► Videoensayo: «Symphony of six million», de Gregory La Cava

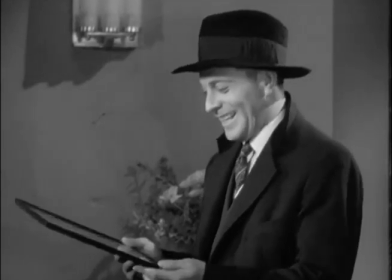Ahora bien, como la cinta demuestra, realizar esa combinación no únicamente resulta ser algo mortal,
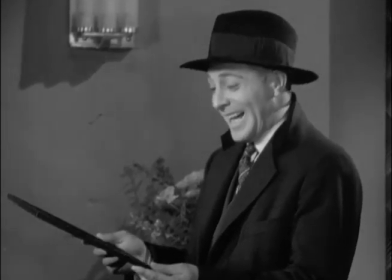sino también una negación explícita del gesto humano que debería, en fin, situarse en el centro mismo de cualquier actividad profesional.
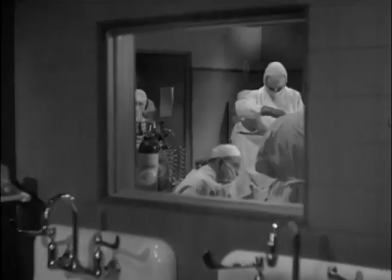Cuando el protagonista está obligado a operar a su propio padre,
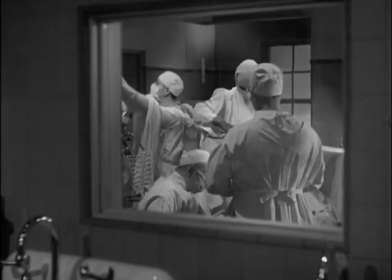la cava mostrará la investigación incorporando una gran cantidad de planos en los que se remite al espectáculo de la operación,
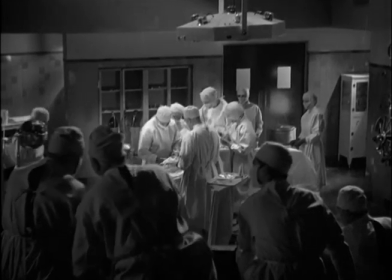jugando con la oposición de los ayudantes y sugiriendo una suerte de explotación visual del acto casi metacinematográfica,
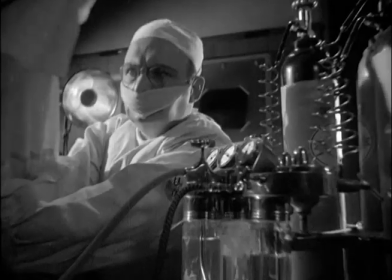además de incorporando una serie de planos detalle aberrados en un momento en el que el montaje subrayará el dramatismo, la brutalidad de la escena.
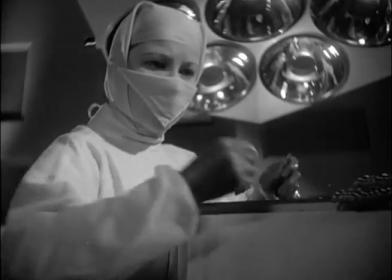Lo único que será capaz de suturar esta colección de acciones es, por supuesto, la apuesta por el bien supremo,
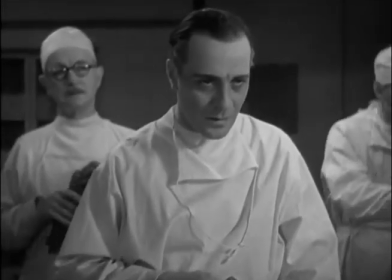esto es, por la aceptación del cuidado propio del médico y de su responsabilidad frente a sus orígenes,
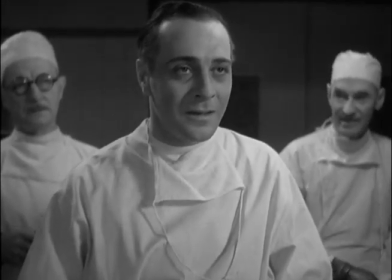estamos hablando de su familia judía, y de su ciudadanía.
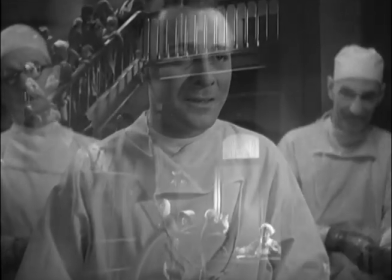Es buena idea recordar que la clausura de la cinta viene dada por una reescritura de ese plano con el que comenzábamos el análisis,
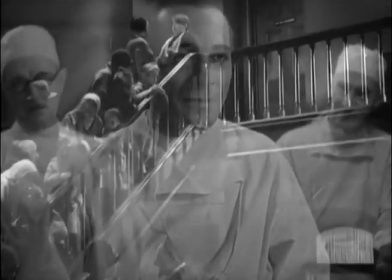la misma escalera y el mismo nombre escrito en la puerta.
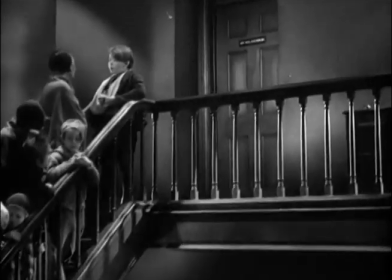Ahora bien, sin embargo, Klauber aquí sí ha terminado su transcurso narrativo ya que se ha hecho digno de la posición simbólica,
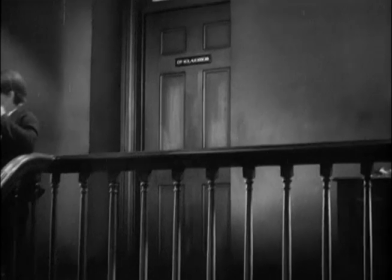ha recuperado el valor que ese nombre, después de todo el apellido del padre, situaba en el umbral mismo de su oficio.
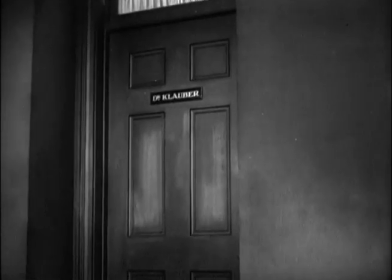No sólo es, siguiendo la tradición de Hollywood, un final feliz, sino que nos atreveríamos a decir que es un final indudablemente justo.